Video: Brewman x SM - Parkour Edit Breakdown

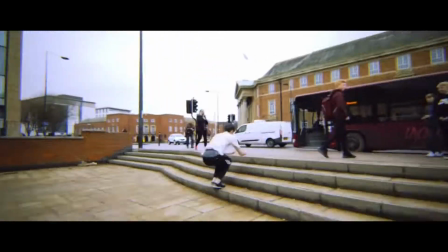9:41 Sugar-coated lies, nothing sweet about my misery.
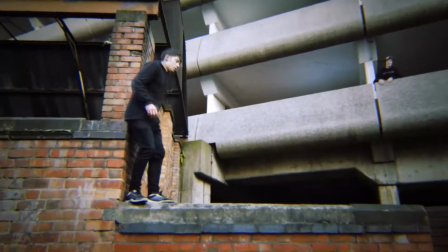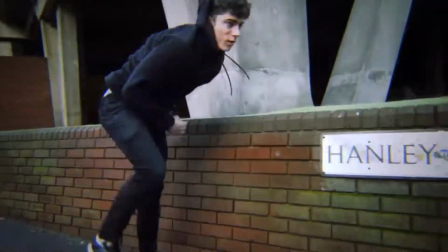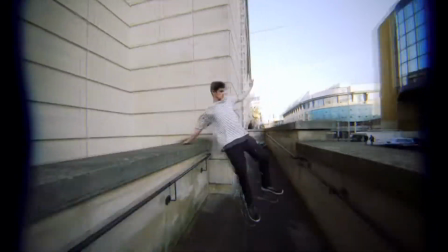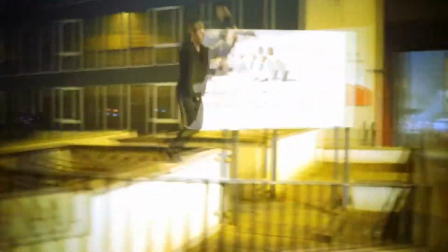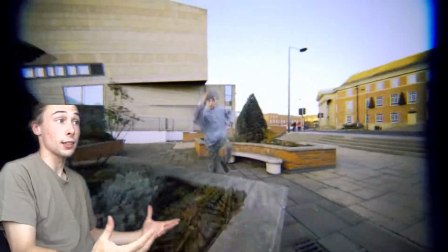10:08 it feels like you're returning back the next day, and there's a nice doubles line from Suthers building into a doubles line with Max.
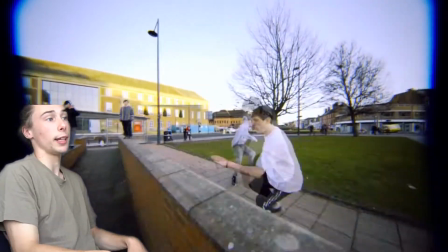10:14 Stonking side pre, plyo stick, music, hard cut.
Yes.
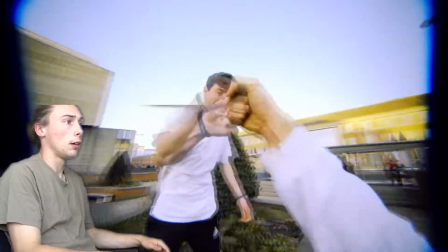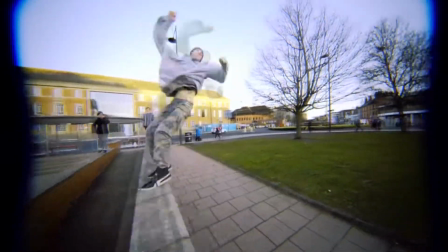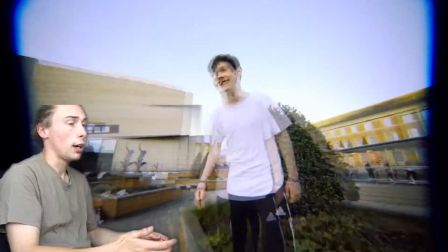10:33 Yes.
And that hard cut really emphasises the landing on the side pre,
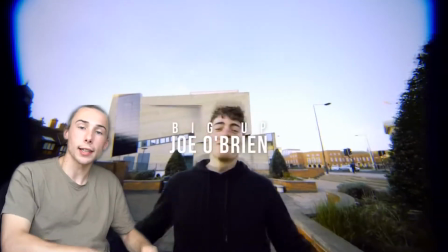10:40 and then that return to the theme of community when all the guys kind of like jump in to the shot and celebrating the last line.
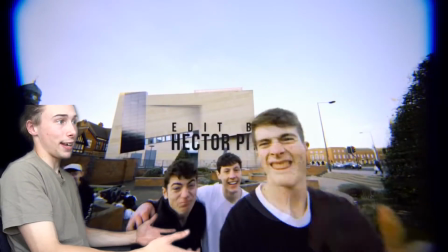10:47 There's a nice touch of Hector moves through the frame, revealing that he did the edit on the video, and then Luke plugs all the social media.
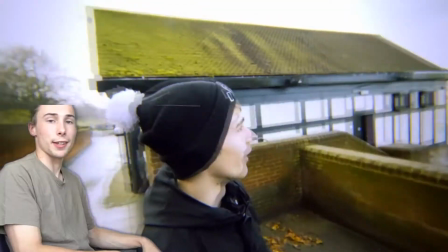10:54 Come to mention that everyone's Instas and all their links are down in the description. Then there's just a couple of throwaway mad parkour lad clips.
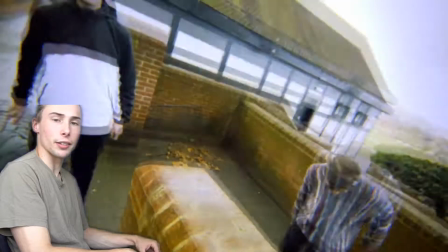11:04 There's this fire jump, and then this dude, I'd like to know the story behind him because that's weird. And that's it. One thing that I didn't touch on is that there's always members of the group in the background of lines, which really adds to the theme of togetherness and the community theme of the whole video. This is one of my favourite edits for parkour and freerunning that I've come across, so well done to Hector for doing the edit because it's fire, and to all the Brewman and Street Media lads for this video because every line in the video is basically sick. Again, the links for the video and all the people's Instagrams and all the links are down in the description. And while we're here, if you like this video, you should definitely subscribe to me, as well as Brewman and like Street Media and all that stuff as well, but I'm pretty great as well, you know. And while we're on the topic of plugging me, you should also go and follow my Instagram at samstunts_. Anyway, I hope you enjoyed this style of video. It's something new for me and I don't really sit down and talk to camera very much, so I hope it was okay. If you did enjoy this edit, again, please do subscribe, it really helps me out, and leave a comment of what other kind of videos you want to see me do in the future. I'm thinking of breaking down a caveman video or a Farang video or something like that. I think that'd be quite good. Anyway, thanks for watching. Big up Brewman and Street Media, and all links are in the description. Boom! Let's go.
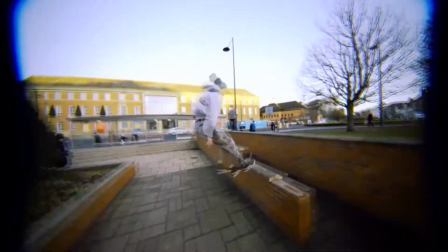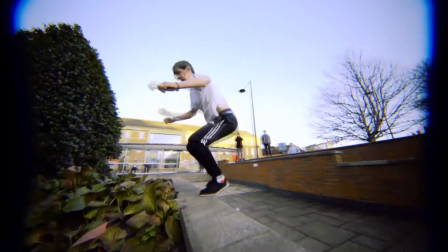12:33 Yes. Twash!